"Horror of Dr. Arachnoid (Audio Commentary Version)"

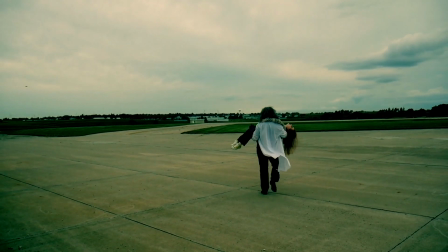24:22 This scene was initially longer, but I just felt no shame or shade thrown at Bree. but her performance was very stilted,
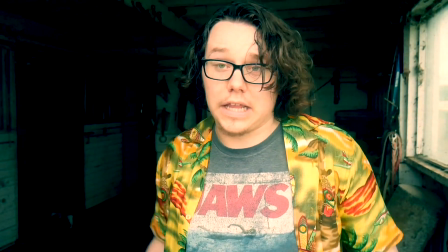24:29 and it was her first thing ever in any video ever. And that's probably my fault as a director, because I'm just used to people being able to just kind of go with the flow.
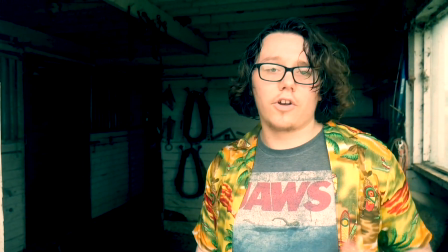24:38 But Brie is incredibly shy, and she didn't like how it looked, and I didn't like how it looked. So we just went to, like, you seeing the direct aftermath of him having taken her.
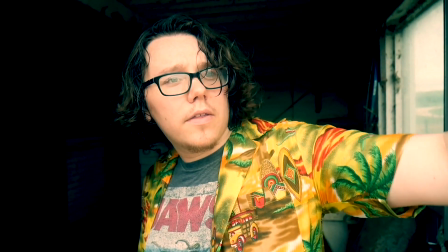24:46 But again, it's that, like, Beauty and the Beast creature wants beautiful women thing. and I'm lucky enough to be graced with many beautiful women in my
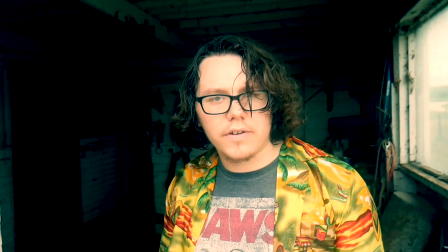24:54 life that are cool enough to put themselves out there and want to be in these movies and be supportive of my work and they also really enjoy
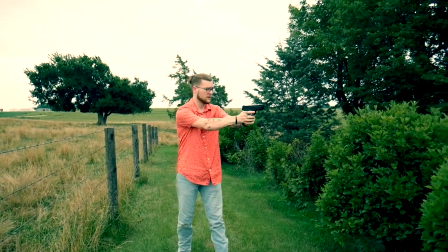25:02 doing it. I also am graced with a beautiful friend like Zach who's going to grace himself.
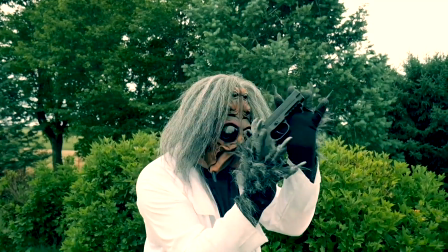25:07 This is the first time you really get a good look at Dr. Rackmuth and I love this scene.
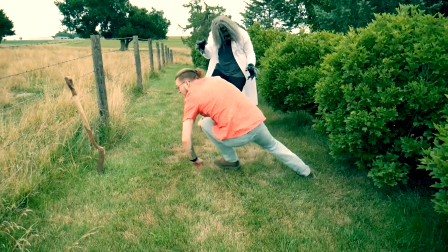25:14 However, it was like 103 fucking degrees and I was going to die. and I'm also,
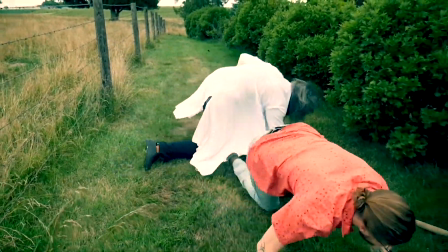25:21 it's, I was trying to wear dress socks the rest of the movie because he's like a scientist, but in this one scene I'm wearing Scooby-Doo socks and you can tell,
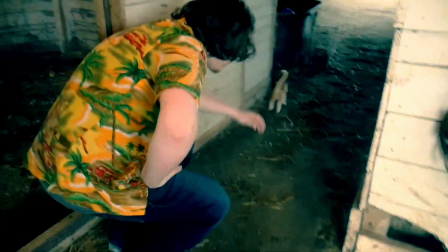25:28 and so that was annoying both these scenes were filmed in the same day and I'm pretty sure we filmed this first
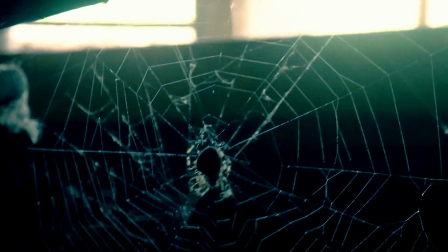25:35 and I was still really sweaty, so you can see how sweaty I am now
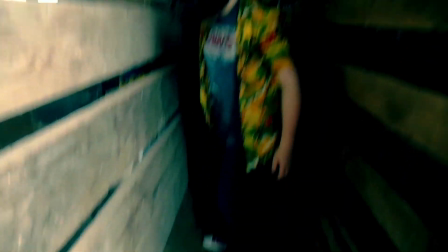25:39 now imagine I put all the Dr. Arachnoid shit on afterwards and it was fucking horrible
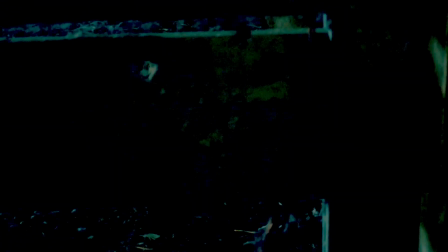25:47 Again, I was trying to kind of sell that Dante Graves was scared of spiders, but I really wasn't bothered by these. I was just trying to, like, include more spiders in the movie.
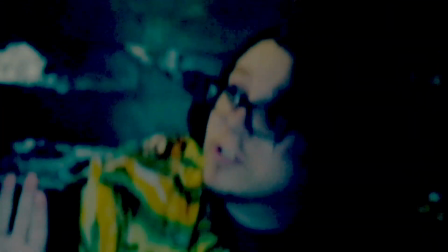25:53 And also, I thought it was funny that Barry was, like, getting the shit kicked out of him by this monster, and Dante's just, like, fucking around, doing nothing.
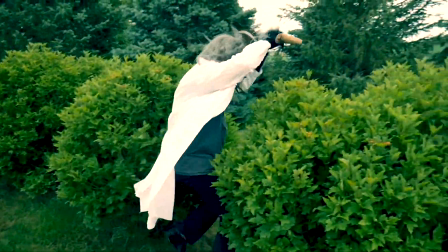26:02 Had this shovel here. I really just wanted, like, a down-and-dirty fight.
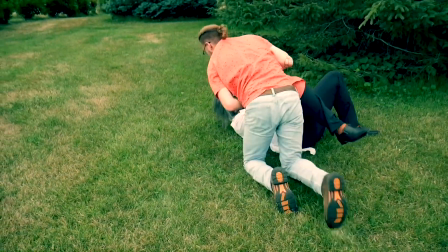26:07 But we also wanted to depict Dr. Arachnod as being dangerous to a grown man as well, not just, like, sneaking up on everybody and, like, killing them, you know?
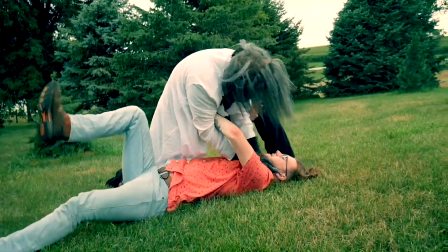26:16 He needed to seem like he could handle himself. And we might see a lot more of that in the sequel.
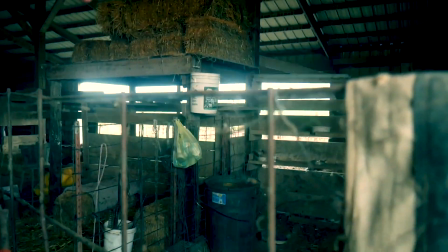26:21 He's also just a super fun character to play, even though it's like agony to do it when it's so hot out.
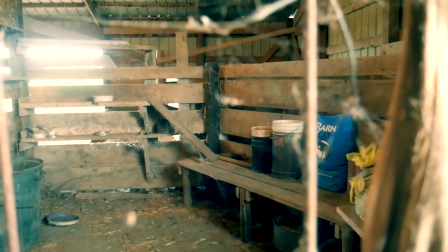26:27 I just love the little mannerisms I gave him. And I feel like you really can't...
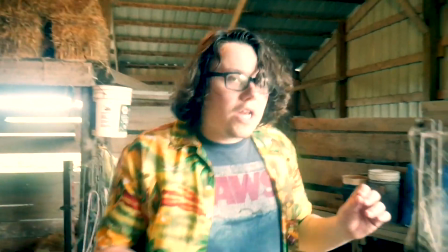26:33 I'm not trying to, like, cover up my own flaws. I really don't feel like you can tell that this guy on screen is the same guy playing the spider guy.
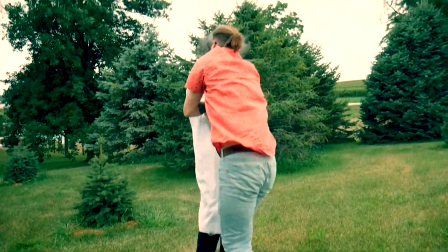26:42 A lot of my friends who, like, know me personally could not even tell that it wasn't Cody doing it the rest of the time.
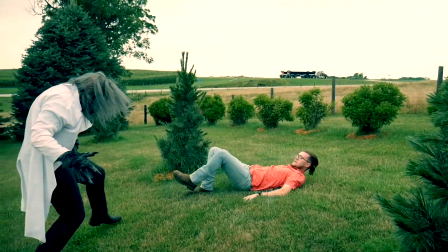26:46 So I was really proud of that, actually, as a performer, that I was able to mask myself that well.
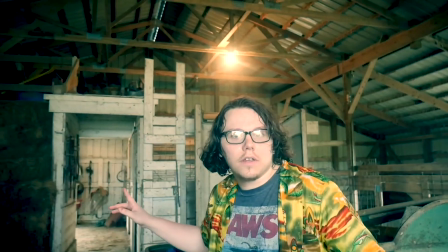26:55 The fight itself, I think, is just long enough. I think the Dante stuff goes a little bit too long,
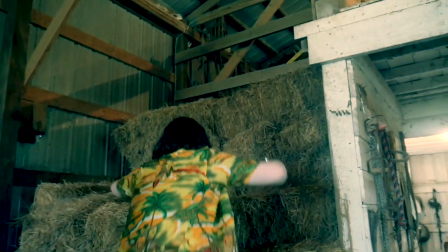27:01 but I just wanted to pace the movie out more and also just show Dante finding Barbara, who's a character that would then become important later.
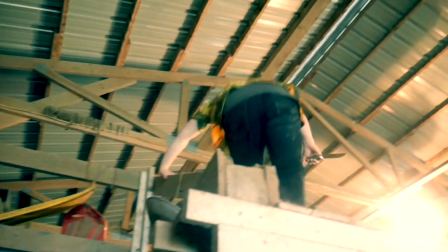27:12 this is a barn that I just used to play in as a kid and we used it again in the Christmas special so yeah,
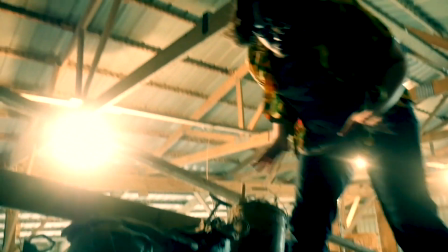27:17 she's all webbed up and I was thinking she's probably paralyzed with spider toxin so that she can't move and it would also make it so that it's an easier
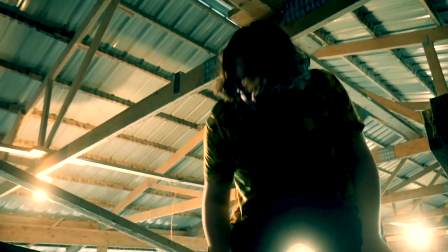27:25 role for Bree to play because she doesn't have to do any acting other than be unconscious so I was trying to keep it as easy on her as possible because she was not wanting to do this I basically begged her to do it
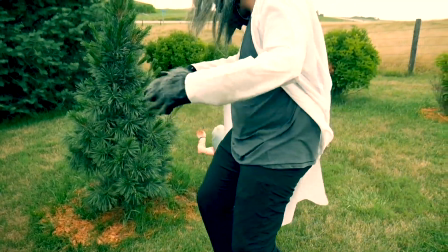27:34 and yeah
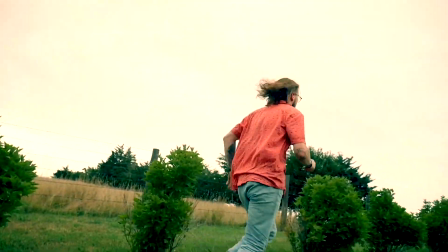27:40 um and that mask is so cushioned i could just get kicked in the face all day long which reminds me during the scene with vanessa kaylee
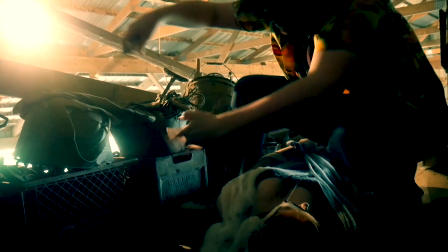27:49 barefoot fucking waffle stomped me right in the fucking nose and like drew blood uh when she kicked me in the nose but it was uh such a
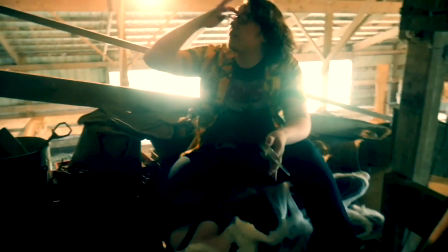27:57 good scene i was so happy with how it turned out but that mask like it really does protect your face you can just take all kinds of crazy hits with it it's a very good mask
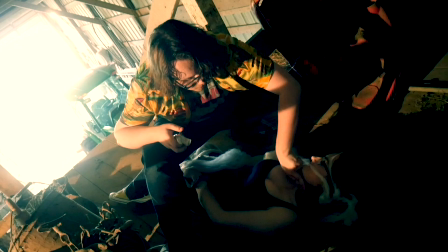28:05 i recommend anybody who likes it buy it um because it's like the single most iconic image from
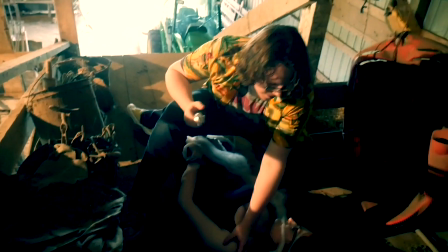28:12 this film but i was just trying to give the movie like more like also like that dusty web hot and
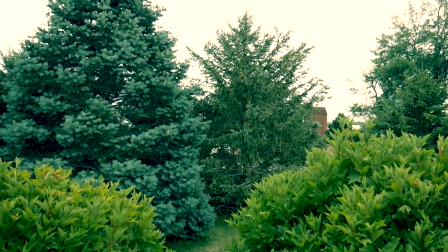28:19 sweaty kind of feel and so like the barn i felt like it was a really nice setting for that i love dr acnoid running away from the gun it's like the second that
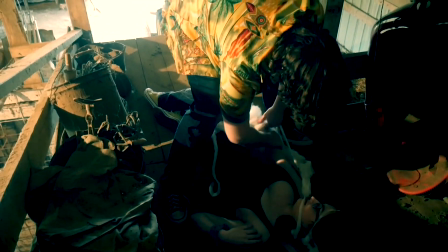28:27 his opponent is all of a sudden armed he turns into this just complete coward and goes and hides in the trees, I guess.
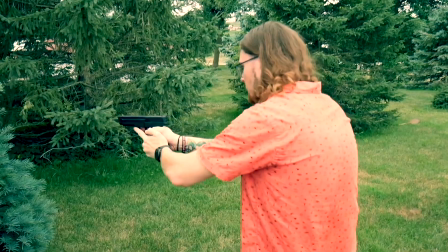28:33 It felt like it was in character for him. Right there, I actually just hit my head, and I thought it was funny, so we left it in.
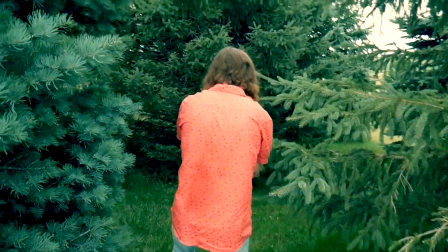28:39 I forgot how low that thing sat there. Yeah, use these trees again in the Christmas special, but to a very different effect.
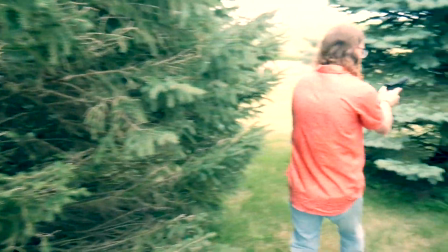28:48 They're just really cool trees at my grandparents' house, and I used to play in them a lot as a kid, and I just love how maze-like they are, so you can really have a villain hiding anywhere,
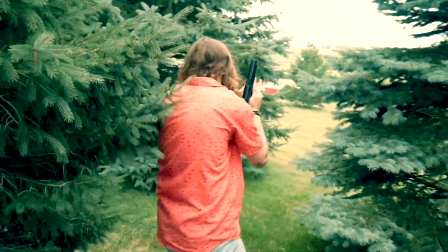28:57 you know?
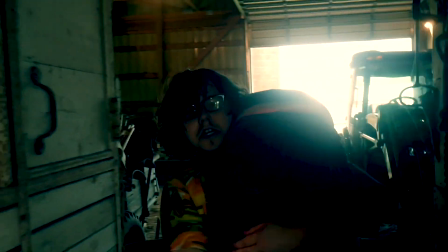29:00 Right here, you get a good look at my girlfriend's ass. So, you're welcome, but it's all for me.
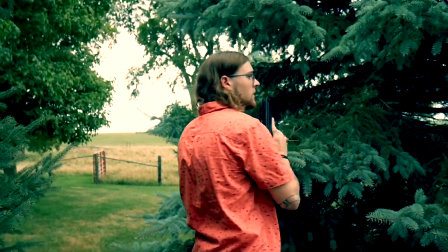29:08 And then, this ending scene, a lot of people have taken umbrage with. Stock director runs out and just fucking gets iced.
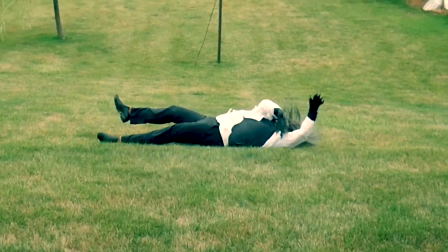29:16 And it was more just like, that was basically always how I had planned for him to die.
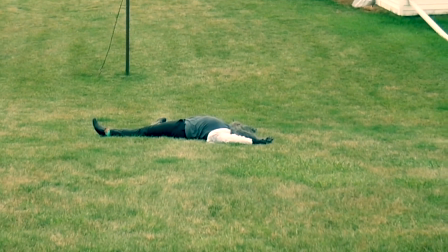29:21 But I think it's more just the abruptness of like, that's the ending of the movie. Because people did really dislike the ending.
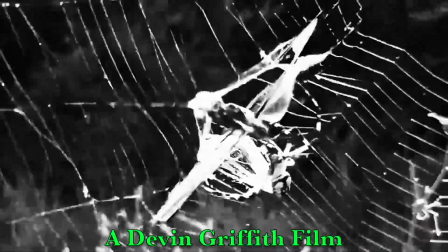29:27 And I, initially I was like, what?
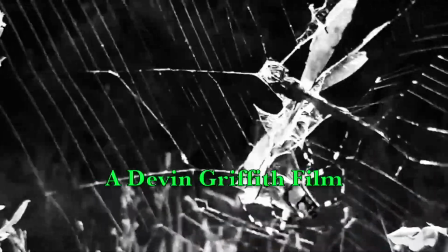29:29 Because I liked how abrupt it was. that was kind of what I always intended, and the movie had already gone, like, so long over, I didn't think it felt like it needed any sort of epilogue,
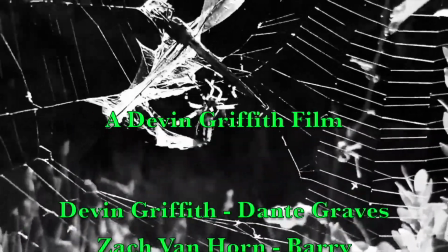29:36 like, girl is saved,
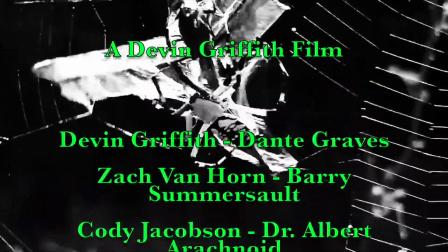29:39 killer's dead, Dante and Barry have worked together successfully, like, I felt like that was, like, end of mission, you know, but, uh, I do think it was a valid criticism after the fact,
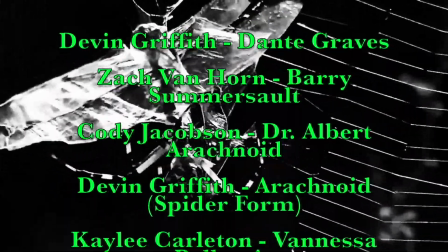29:47 because just so many people felt it, I'm like, well, I must have just been wrong, you know, um, so the next time, we're gonna definitely make it have a lot more of a, a spice to it,
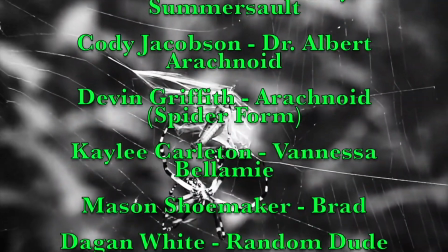29:55 I, I noticed in the last movie, my end credits, I misspelled Kaylee's name, her last name, Carlton.
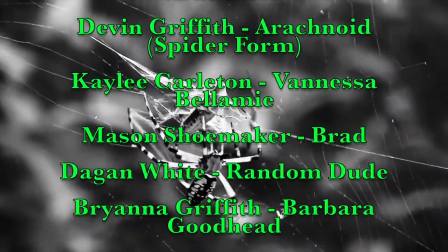30:02 I always forget there's like an E in there. But, um, yeah. Her as Vanessa Bellamy was great.
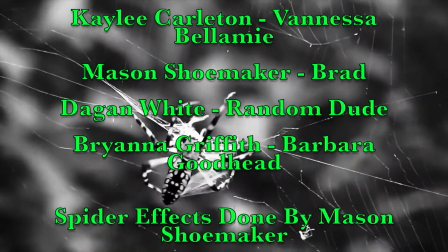30:07 Mason, a guy who got dicked out of a car and eaten by Dr. Ackman, played Brad,
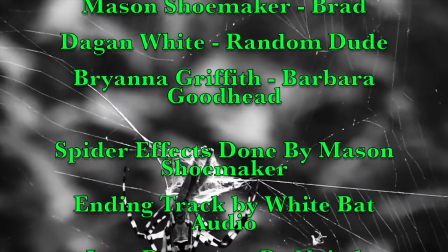30:11 and that was supposed to be Vanessa's boyfriend, and that's why he didn't show up, but some people didn't really realize that,
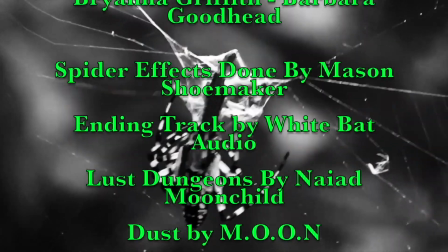30:18 but that's fine. I didn't do a good enough job communicating it. Song at the end here is Dust by Moon.
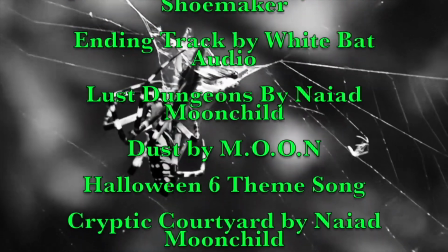30:24 It's obviously in the end credits, but unfortunately this movie, because I used so much copyrighted music, I got struck for copyright,
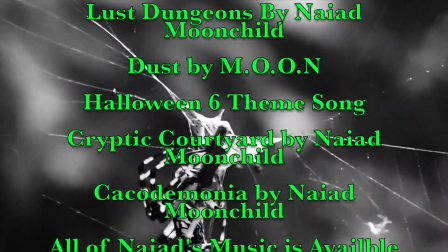30:31 and I can't use additional, like, shit, um, I can't, I can't monetize the video,
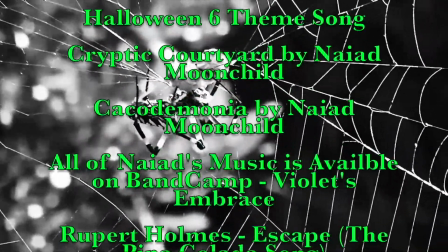30:38 which is unfortunate, so I'm gonna definitely make another one, and this time make it all in-house music, so I could actually, if, if I was ever to turn a profit off one of these,
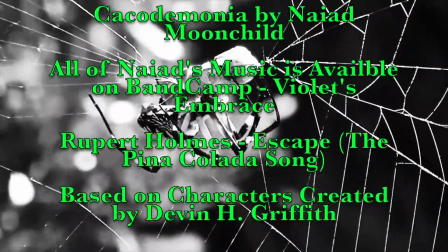30:45 this would be the one that would be closest to it, because it cracked, like, a thousand views, because people really like looking at my friend Kaylee's ass, and that's fine, that's why it's in there,
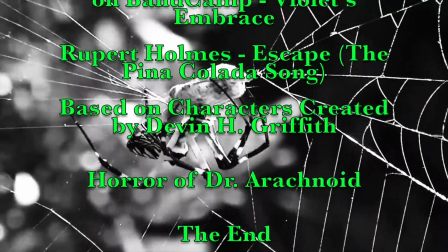30:53 um, but yeah, that was Horror of Dr. Arachnoid. I appreciate you watching my commentary track.
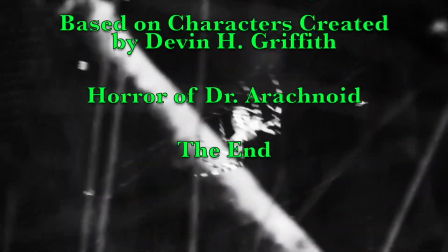30:59 More of them coming soon. Also stay tuned on the channel if you like the video. Subscribe to it and we got Return of Dr. Arachnoid coming this February.
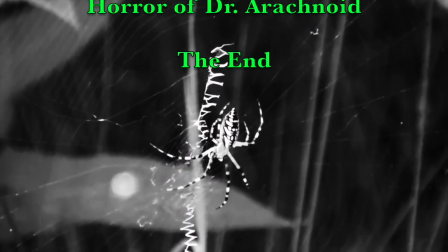31:07 So I'm really excited for you guys to see that and I appreciate you watching the movie. Let me know in the comments below.
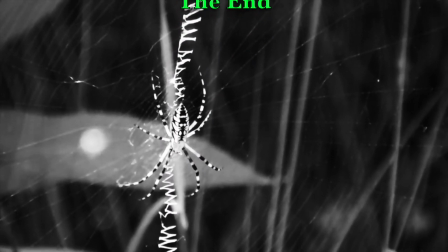31:14 Whatever you want to tell me. I love to hear from you guys.